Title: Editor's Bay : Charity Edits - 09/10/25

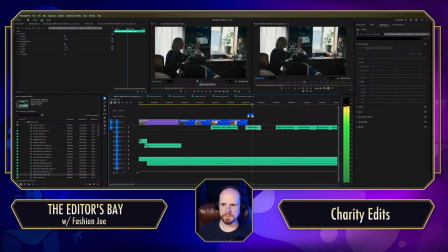Regardless of ability.
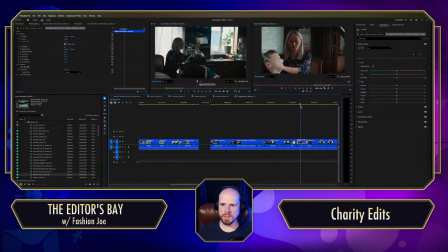Regardless of ability.
I mean, it's like, yes, but I also want to see more of the kid in there in that shot. Now, did I just cut that early?
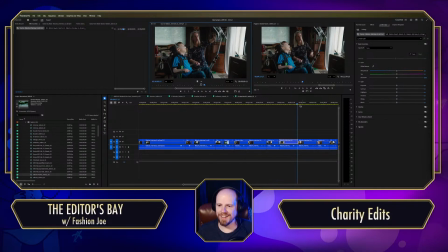Oh, it's because the guy walks in. That's why I did that. This shot makes him the focus.
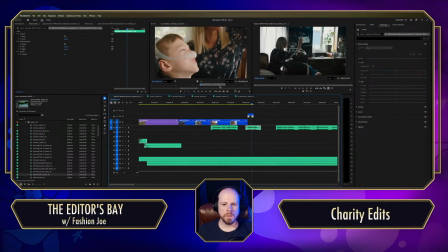Okay.
Regardless of ability. regardless of ability.
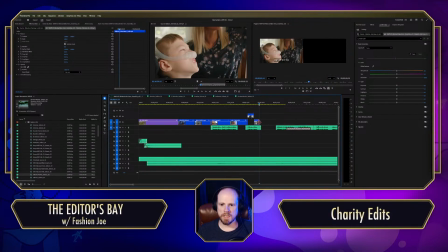Regardless of ability.
It's like I kind of want this just to be a series of really quick shots. Boom, boom.
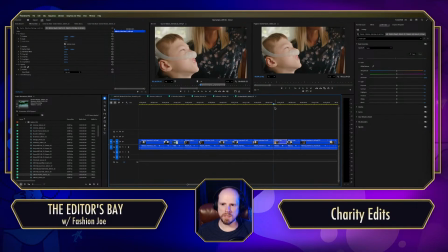And then, oh, maybe now we can go to the loving shot.
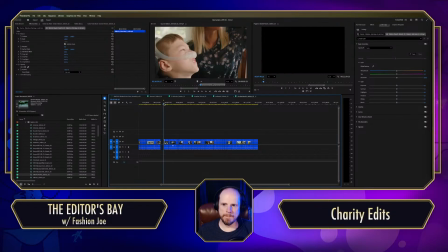Oh, okay. You know what? I'm kind of curious if they got some
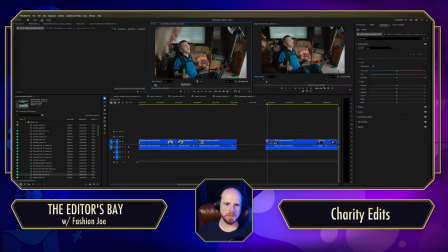footage of this kid just on his own without anyone trying to really help. That's better framed. Not gonna worry about that one.
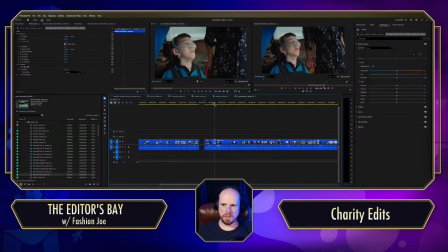Okay, what am I looking for? Oh, also that's a little bit more life. That's definitely a little bit more life out of him, regardless of ability.
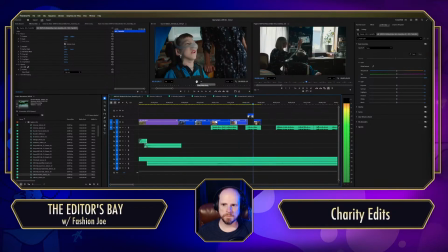Regardless of ability. Regardless of ability. Regardless of ability.
It's like trying to determine.
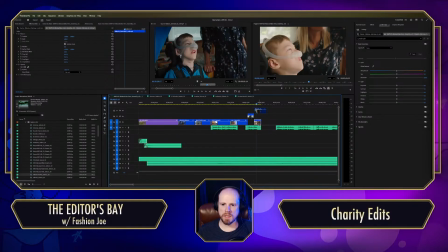Regardless of ability.
Like this shot just seems like way too light.
Regardless of ability. Regardless of ability.
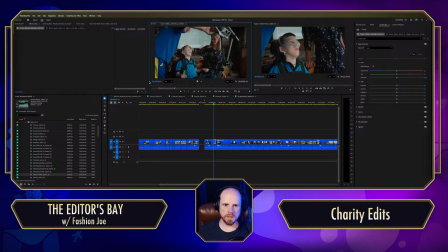I wish. Do we have this without the dad? I don't know if we do.
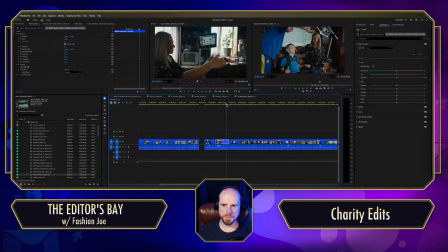Okay.
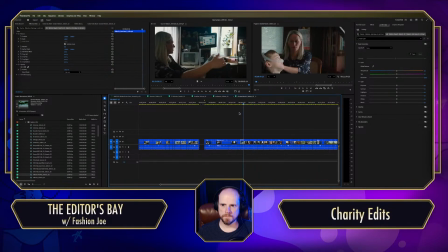Just thinking.
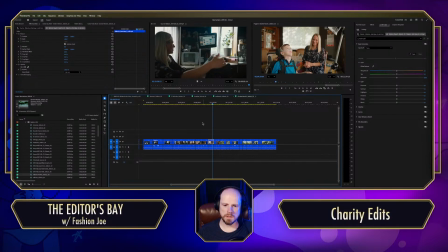Just thinking. Okay. There you go. Oh. Oh, right. So we got some better stuff here.